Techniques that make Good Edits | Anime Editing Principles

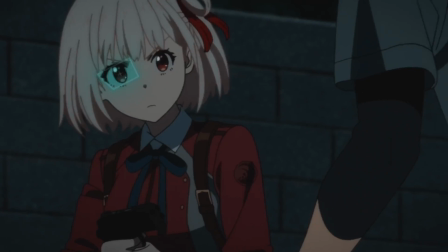before we start breaking it down, I want to go over some words that you might not know, like match cuts and movement match cuts.
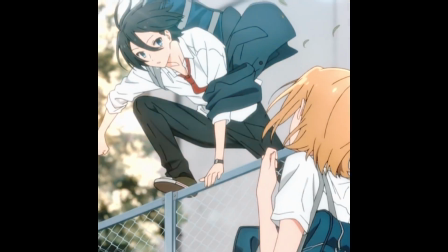Match cut is when you match a shape or position of two objects in adjacent scenes, which makes the transition between those scenes feel seamless.
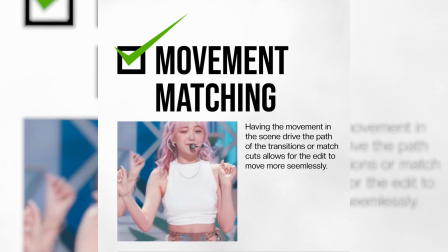A movement match cut is similar to a regular match cut, but it keeps the momentum of the movements that are happening in the scene as well, and that's like the backbone of what you see in all of flow edits,
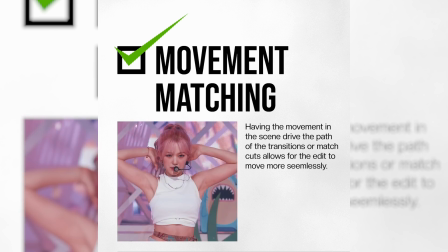is they're doing movement match cuts in order to seamlessly move between these clips. And so I'm going to be showing you this breakdown that I did of Mira's edit,
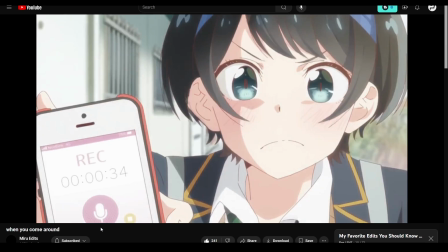and then I have some other clips from me on stream telling chat about some other edits that have other examples of either match cuts or movement match cuts or just other techniques as what other people do.
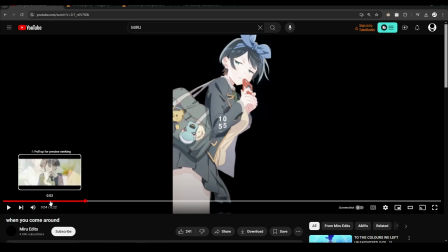So yeah, like if I go through this edit, right, there's some things I don't think you guys would catch.
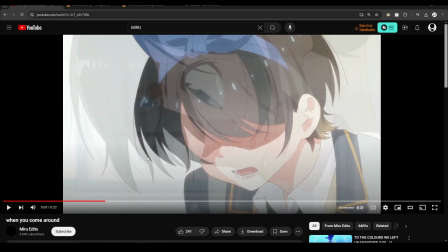For example, the way that you do like smoother transitions is if you combine elements from the previous scene and the next scene in it,
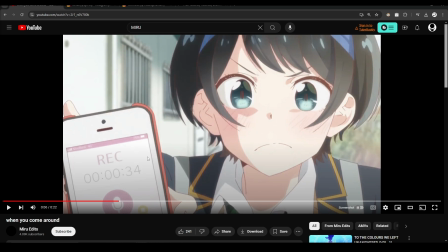and it just makes the transition nicer.
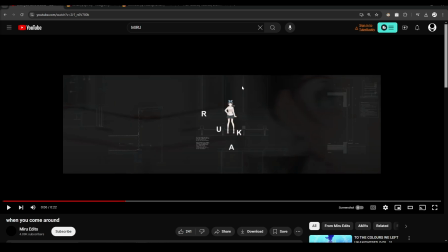For example, I guess like that would be an example, like just even one frame of having this here but having that there, it makes it blend more seamlessly, especially for these fast transitions.
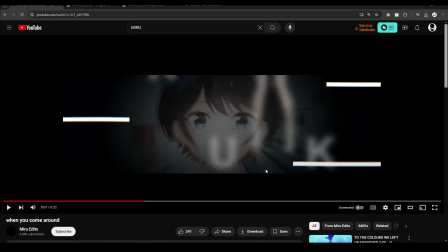But even this next scene, right, you have elements that are in this scene, but then he zooms in and those elements are still there blending into the next scene.
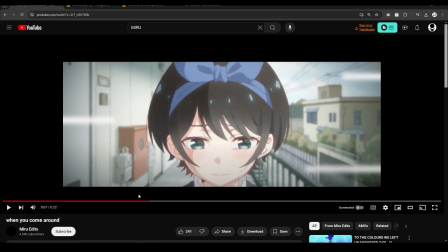So stuff like that will really, like, I don't know, it helps the flow or just like cohesion.
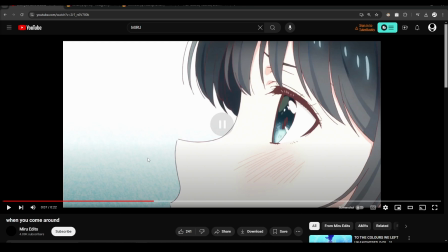And then, okay, say for here, right? When he slides the next scene, she's okay. When he does a blend, so he blends the scenes again.
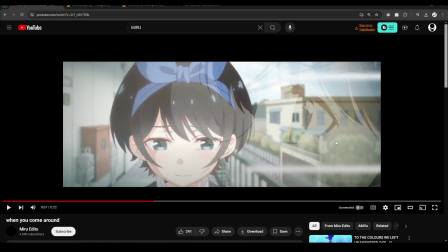But he also he chooses a scene where she's looking up and she's looking to the left, and that movement is like a nice extra secondary movement when you do a slide, and it goes like that. And he does the same thing for here. So when he pulls her face up, he pulls Sumi up with a slide,
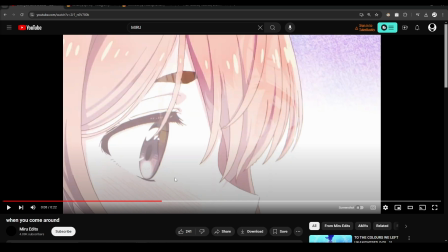but he also uses the Twix movement that follows the same direction of the transition to like help reinforce that movement.
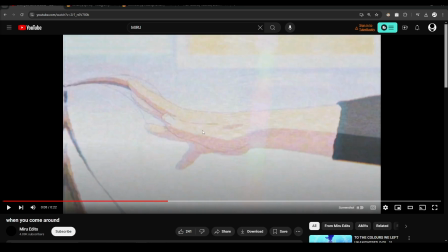And he does the same thing here. Hand going to the left, and then I think from this, Sumi to the left, and then his hand to the left.
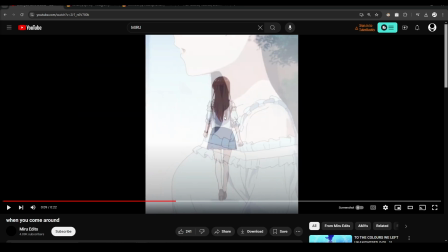Zoom out. He also uses bars to like guide your eye to the middle. And does the next scene, and then I don't know what it does here.
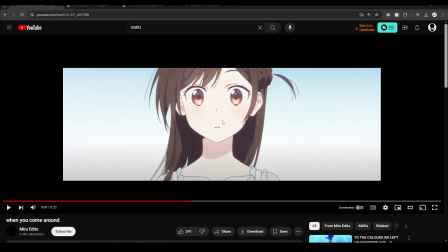She matches cuts where she is on the screen here with her next position here. Here, he transitions to this scene, blends the scenes together.
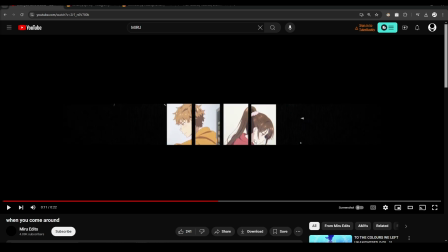He has the next scenes that are popping in here, and then another movement, new scenes, same positioning, and then match cuts there.
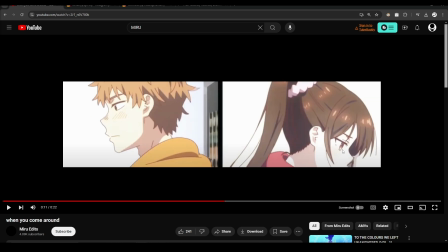So that it's just a nice way to seamlessly go between different stuff. And then this is the more crazy part.
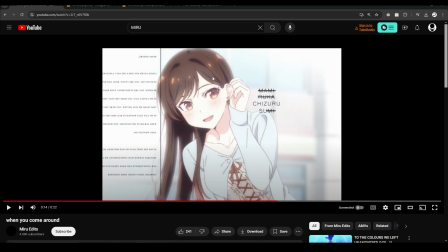So he has this scene, right? He kind of ups the gain a little bit. And so for the most part, the darkest part of the scene, or where there is the most contrast in the scene, is usually where you look. So you're kind of drawn to her face right now. And also because you're usually drawn to her face because you usually look at eyes of people in the edits.
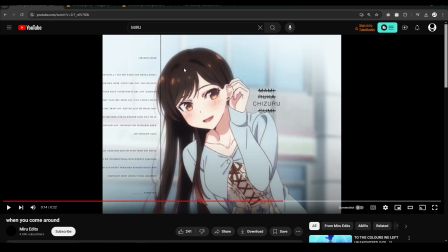So you're looking there, but then he match cuts where she is in her hair to where she will be over here.
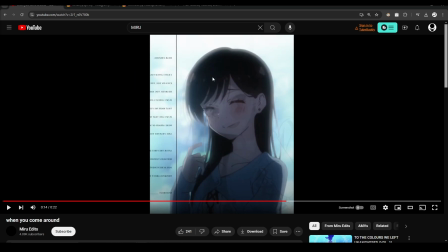It's like the point of contrast is moved, but it's all the same. And it just feels super smooth, as well as other elements that he did.
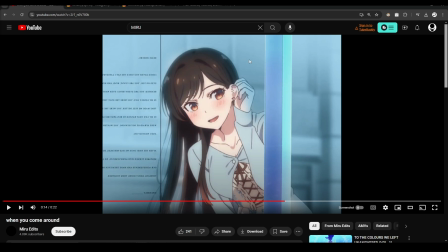For example, he tinted the background to be blue, which matches the next scene or the vibe of the next scene.
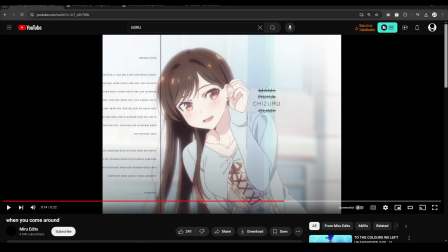So it's just another way to blend scenes together with that, and also bringing in the background element of this pole that in the scene here.
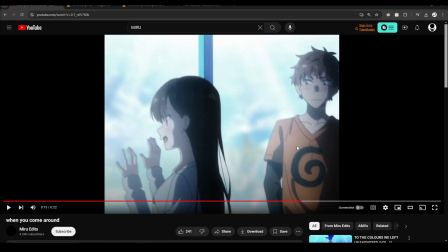Bam, and does it again. Watch, bam, same thing.
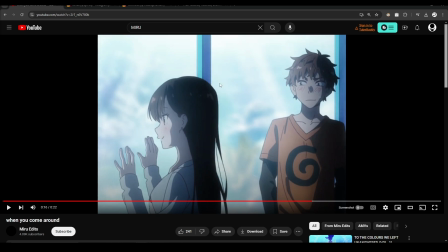And then this part is cool as well, because like he masks out the end, and then when he zooms in, he actually moves.
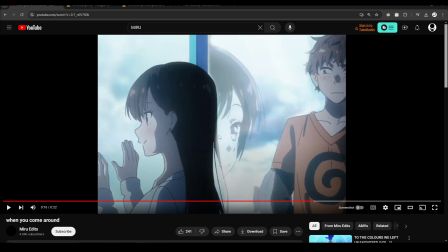It's not just zooming into this area, because you would just zoom into this little part here.
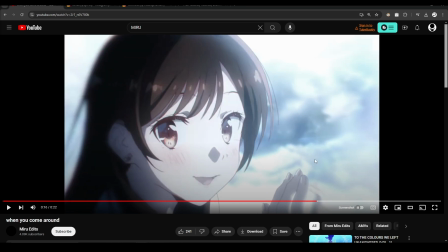He moves Cheezer to the left and this guy a little bit to the right. Get that, and it just feels good, especially when she's moving her head towards you.
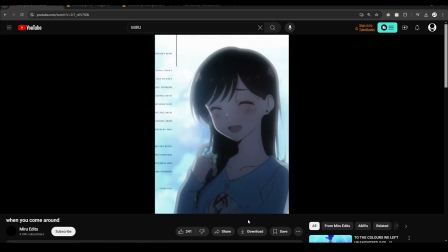I don't know. It's just the stuff that I notice. Like I don't know if that's you guys consciously think about stuff like that, but yeah.
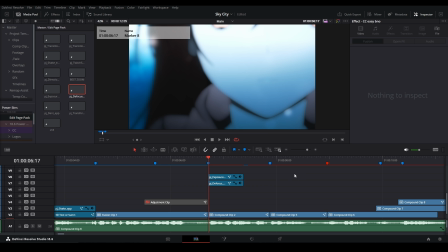I mean, that's like those techniques that I described are like also the techniques that kind of go with flow. Basically, match cutting movements and match cutting the places of where people are in the scene, but also the movements.
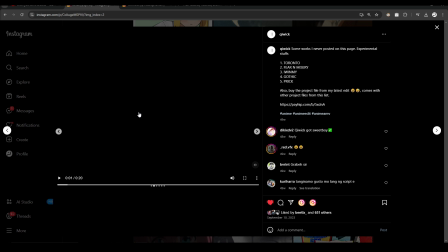Flow in vibe is underrated on God. I mean, the same thing is done. Like, I mean, like Beetle was really the one that really helped me understand it better, because he does it in his edits.
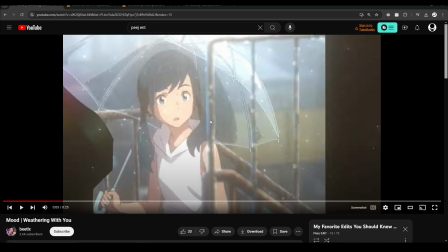I mean, like a little bit here, like left, right, here.
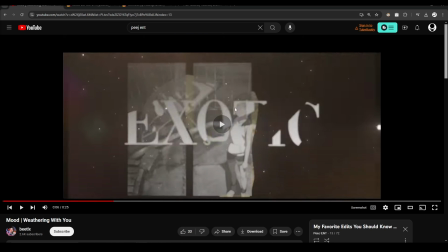You're still looking here, and he's still moving things back in space.
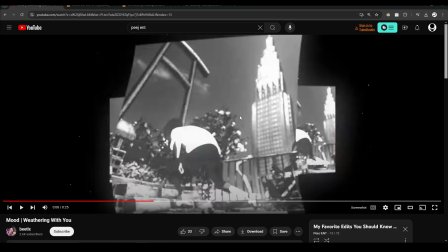He's match cutting the places where the flowers are, where versus where she is.
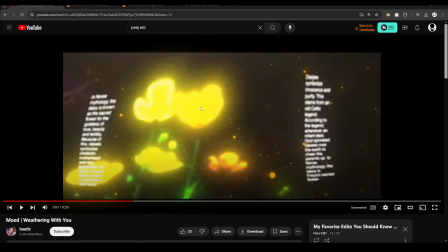Like this is a match cut here. He's here, and then the flowers take to her space, and then do whatever.
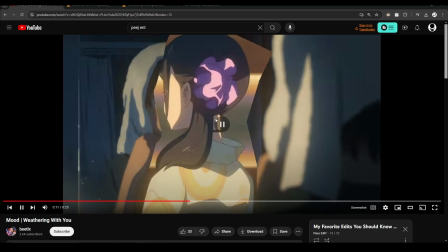Like right there, he match cuts where he is here.
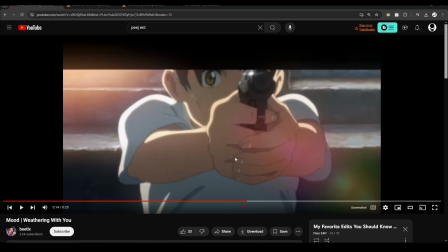Match cuts to his face. Match cuts to her face. That all that stuff like helps just like make your edit like more viewable.
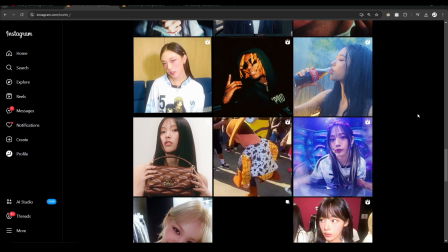Like, oh, why is it so smooth? Like, you don't even, for me, I don't think, if no one told me that, I would have never have noticed that by myself.
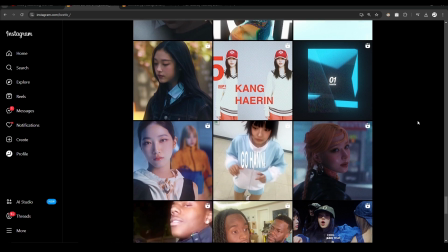I would have never. I mean, over here, that's what like flow edits do. But like, I couldn't do flow for the longest time.
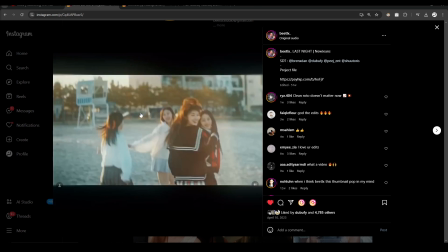Like for the most part, it's going like left and right. Left, right.
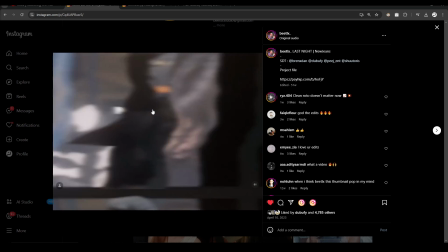If you focus on where the main character is, left, right, here, there.
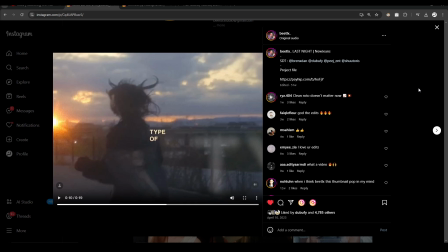All the stuff is match cutting between each other. That works. Even if it's like flashing a bunch, like that's, you saw where my mouse was.
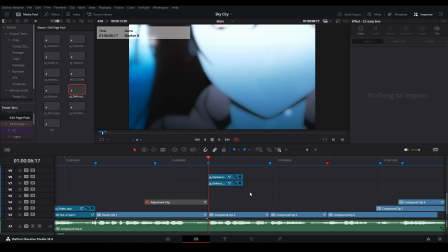For the most part, it was in the same place where the viewer was able to look. But the main focus stays in the middle. Not all the time, but I would say most of the time.
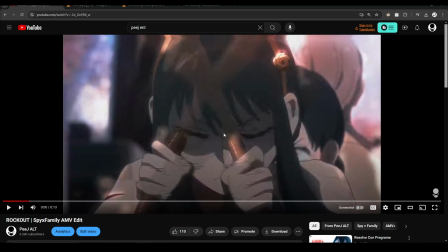See, like here, you go, the motion goes up and your focus here, and then it goes down.
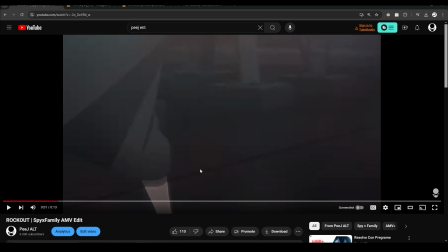So now you're focused down here. And then for some reason, I think I transition to the side,
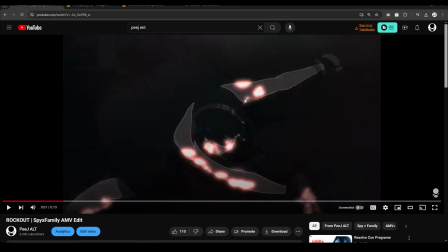and then now you're over here, and the momentum is going to the right. Now it's going to the left, and then the left,
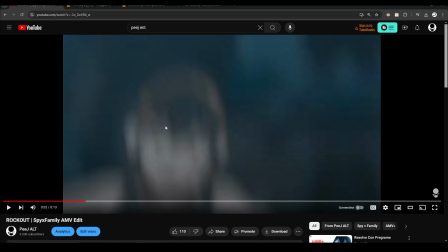she hits him, and then whatever the fuck this is. And then I remap it, going backwards, but she's also there.
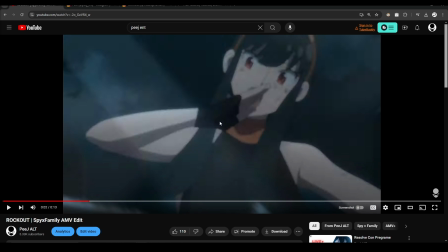See, even in the blurriness, remap it there, and then she's moving to the right, moving to the left.
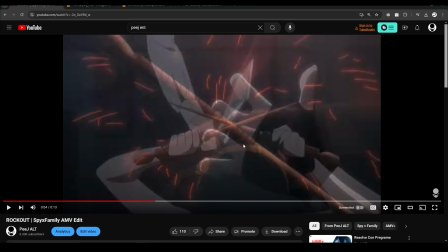Then we're moving outwards, match cutting this down. Just match cut wherever the impact was here.
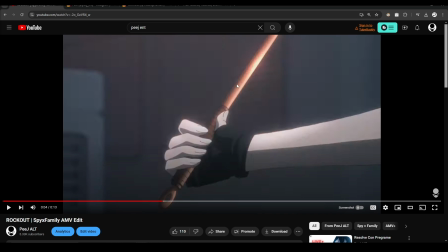That's where the middle of the spin was. And then now moving towards you, moving to the right, down, and then to the left.
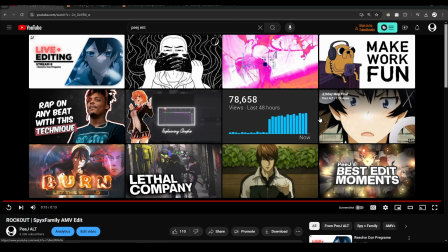And then whatever this was, I had to fill it in. It's just guiding our eyes crazy good with the motion of the subject. That's basically what it is.
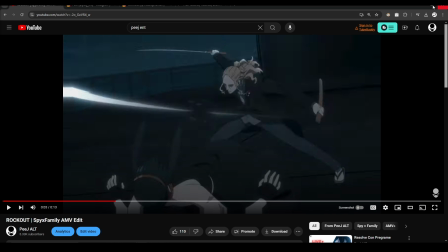And you can do that with vibe style, and it helps even more. I didn't even notice all that. Well, I made this edit, so I know every, intention I had with this.
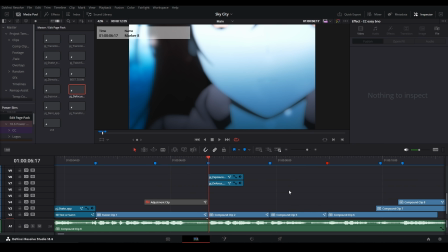But yeah, that was that. Like the more I think you can put into that, I think the better it is.
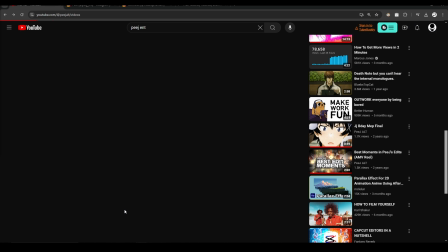Like I don't do it all the time, but when I do, I'm like, yeah, that looks good.
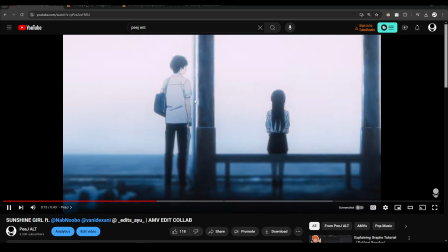Like for example, this edit, like most of it is like this stuff here, but this part, okay, you're looking here, the movement's in.
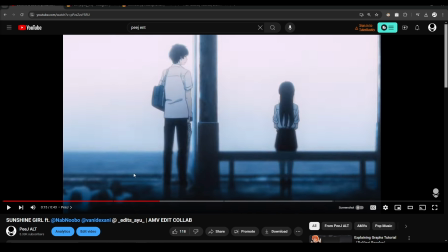Before that, like the movement, like you're zooming in, but then he raises it, so it kind of feels like you're moving towards something.
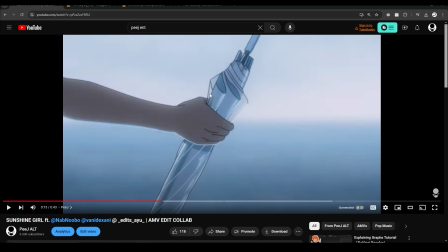Movement in edits is so much more interesting. There's not a lot of movement in scenes. It gets a little stale.
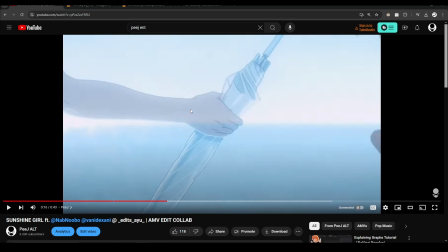But here, I match cut between this to this, do a zoom out, move it like this.
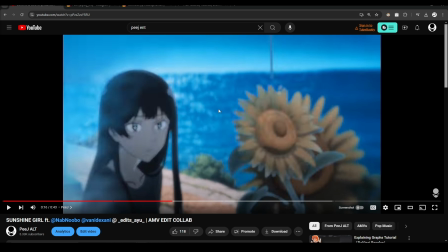And then I force this scene to go down here, the match cut to where the flower was over here, and then do some sort of impact.
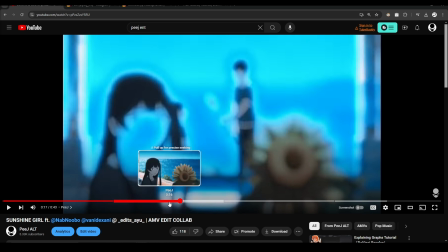Like that's the part of the edit I like. Even if it's not executed right, you can feel that. You can for sure feel that impact.